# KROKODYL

Każda ekipa międzynarodowa, która przyjeżdża do Tokio, generalnie chce nakręcić chodzenie w tłumie przez Shibuya Crossing, Shinjuku, Kabukicho, tą dzielnicę czerwonych świateł, neony nocą, najlepiej jeszcze jakiś, żeby tam dym był, deszcz, parasolki. No generalnie to jest brief na każdy teledysk kręcony w Tokio kiedykolwiek, więc ja uznałem, że chcę zrobić teledysk w całości w czasie dnia i bez żadnych znanych widoków tokijskich.
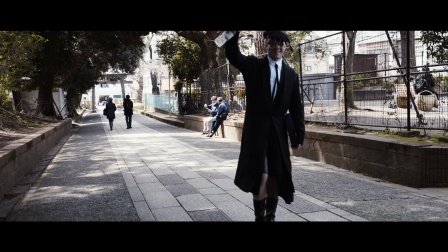(4:24)
To jest jakby dokładne zaprzeczenie życzeń wszystkich klientów z zagranicy, jakich tutaj miewamy.
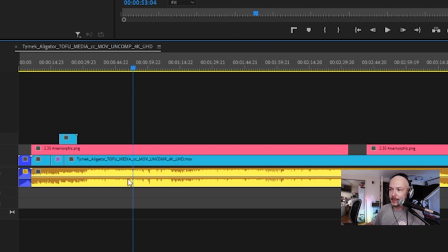(4:31)
Projekt wygląda tak, że jest jeden klip wideo i do tego podłożony jeden klip audio.
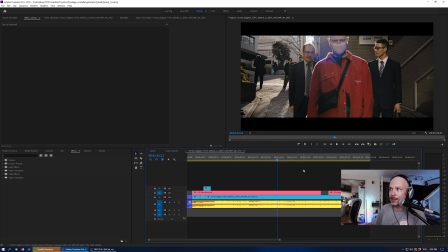(4:37)
Koniec. Żartuję, to jest oczywiście wersja po kolorkach tak zwana, czyli po kolorowaniu przez kolorystę.
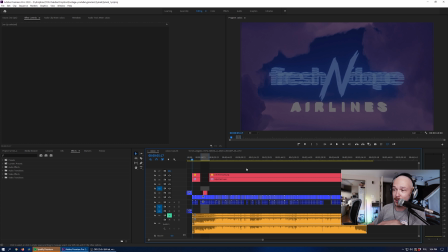(4:43)
Taki prawdziwy projekt wygląda w ten sposób. Nie jest jakiś przerażający, nie? tak naprawdę produkcyjnie rzecz biorąc to jest bardzo koszerne.
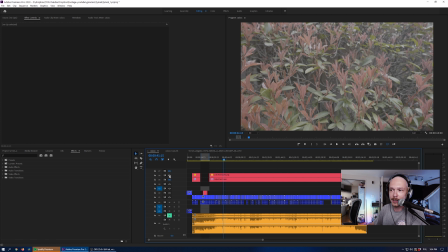(4:51)
Ja w ogóle bardzo lubię taką produkcję, gdzie nie używasz żadnych efektów przejść, żadnych w ogóle efektów wizualnych.
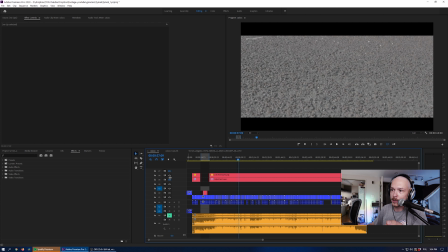(4:58)
Co tutaj mamy? No nałożyłem jakiś taki sobie lód, tylko żeby to lepiej wyglądało w podglądzie, plus czarne pasy.
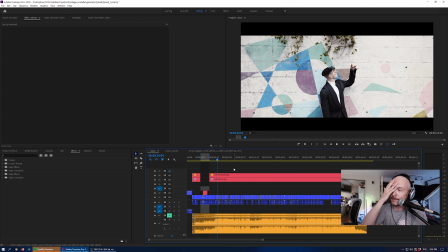(5:04)
Bardzo takie brutalistyczne podejście, bo właśnie... No ja lubię takie rzeczy, żeby to wszystko było na wyjebce zrobione. Według mnie fajna jest jakby sztuka robiona od niechcenia, nie?
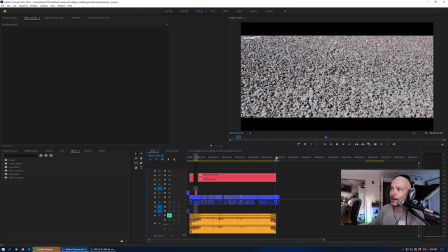(5:16)
Bardzo ważne dla mnie jest to, że ten teledysk zaczyna się i kończy ujęciem na teksturę takiego ulicznego betonu,
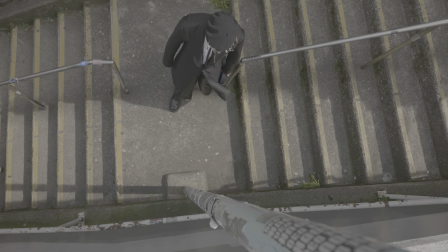(5:24)
bo to jest taki początek i koniec w absolutnym niczym, nie? To jest coś, czego w normalnych warunkach się nie da sprzedawać jako teledysk z Tokio, bo co,
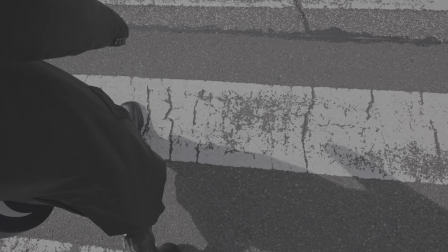(5:33)
przyjedzie ci ekipa z drugiego końca świata, a ty im mówisz, że nagrałeś im trochę ujęć asfaltu. Takim jakby przesłaniem wizualnym tego, co tutaj próbuję powiedzieć, jest to, że każdy element miejski może być
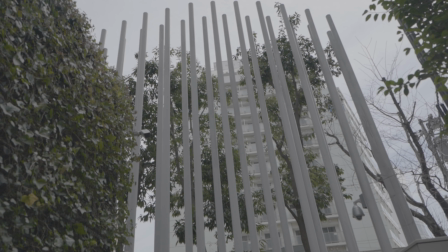(5:46)
psychodelicznym dziełem sztuki tak długo, jak po prostu siądziesz i się odpowiednio długo będziesz na niego gapić.
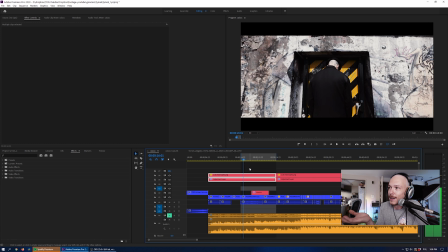(5:51)
No i ten teledysk zaczyna się od takiej sceny fabularnej. Ten klip pozornie nie ma fabuły, a gdzieś pod podszewką według mnie ma.
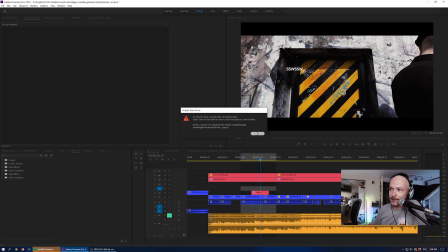(5:59)
Zaczyna się od drzwi Red Baru. Red Bar to jest taka znana w Tokio afterkownia.
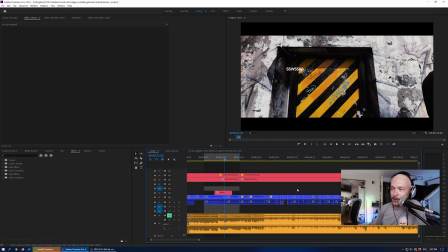(6:05)
Dla ludzi związanych z sceną elektroniczną w Tokio to jest bardzo czytelne nawiązanie.
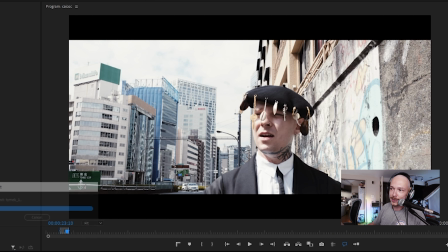(6:10)
Bardzo ikoniczne drzwi, no i fabuła jest oczywiście taka, że klub był zamknięty, tudzież nie wpuścili go, a on nie za bardzo wie, co teraz ze sobą zrobić.
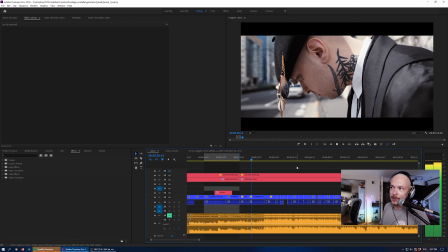(6:19)
I nagle odkrywa, że miasto, które go otacza, jest bardzo intensywne.
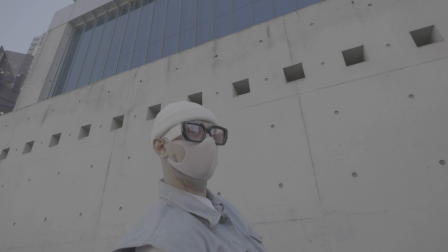(6:26)
Biorąc pod uwagę, że Tymek bardzo często śpiewa o imprezach, chciałem, żeby to był teledysk imprezowy,
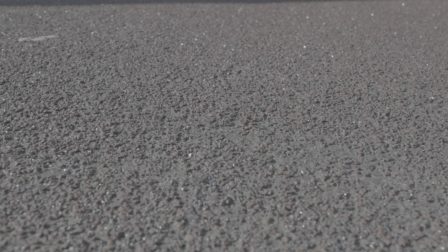(6:31)
ale ta impreza, którą tu widzicie, to jest taki after, który przeciągnął się do południa następnego dnia. No i opowiadanie tej historyjki tego jego psychodelicznego spaceru, oparłem na takie jakieś swoje sztuczki kamerowe,
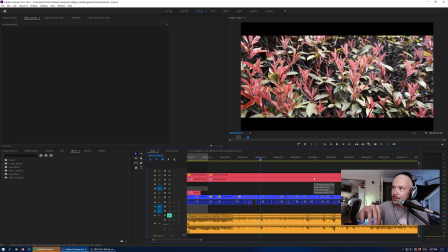(6:43)
których używam od dawna, które często widujecie we vlogach, a które przeniesione na grunt teledysku wydają mi się fajnie działać. W sensie ja lubię takie operowanie obrazem, które jest bardzo takie plastyczne, tak jakby te obraz tańczy do muzyki, nie? Ja pierwszy raz się z czymś takim zetknąłem, robiąc wizualki w klubach, jak w krakowskim Rentgenier byłem VJ-em. Bardzo lubiłem brać geometrię i po prostu ją tak obracać, żeby ona zdawała się tańczyć.
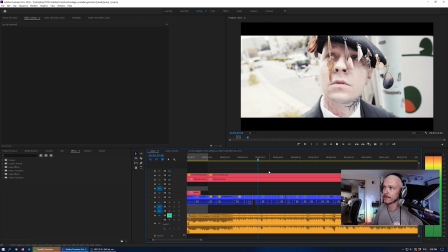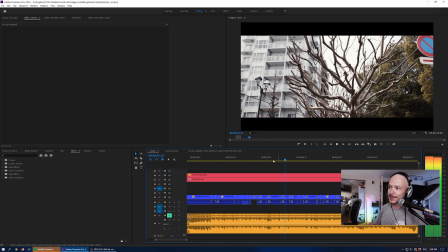(7:16)
Jest w tym klipie też użyty kilka razy coś, co w filmoznawstwie nazywa się efekt Kuleszowa.
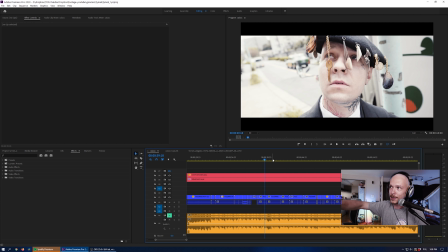(7:25)
Efekt Kuleszowa to jest taki efekt, że jeśli pokazujesz kogoś, kto na coś patrzy, czytasz wyraz twarzy, potem pokazujesz, jest cięcie, pokazujesz obiekt, tu można by cokolwiek pokazać i potem wracasz do ujęcia patrzenia i ta pomiędzy tymi cięciami jest stworzony taki nowy kontekst, że widzisz ten wyraz twarzy jako coś innego przez to, że zobaczyłeś inne ujęcie, które sugeruje, że ta osoba na coś patrzy. Nie wiem, czy to jest... Kumacie, o co mi chodzi? jeszcze raz.
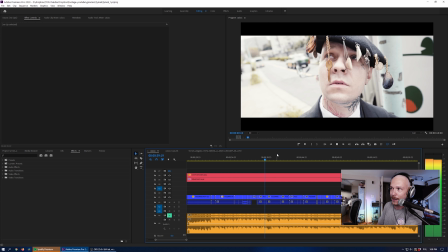(7:54)
On na coś patrzy, nie? Nie wiadomo, ma dziwny wyraz twarzy. Widzisz, o, roślinki. I teraz ten wyraz twarzy wygląda już trochę inaczej, przez to, że wiemy, na co on patrzy.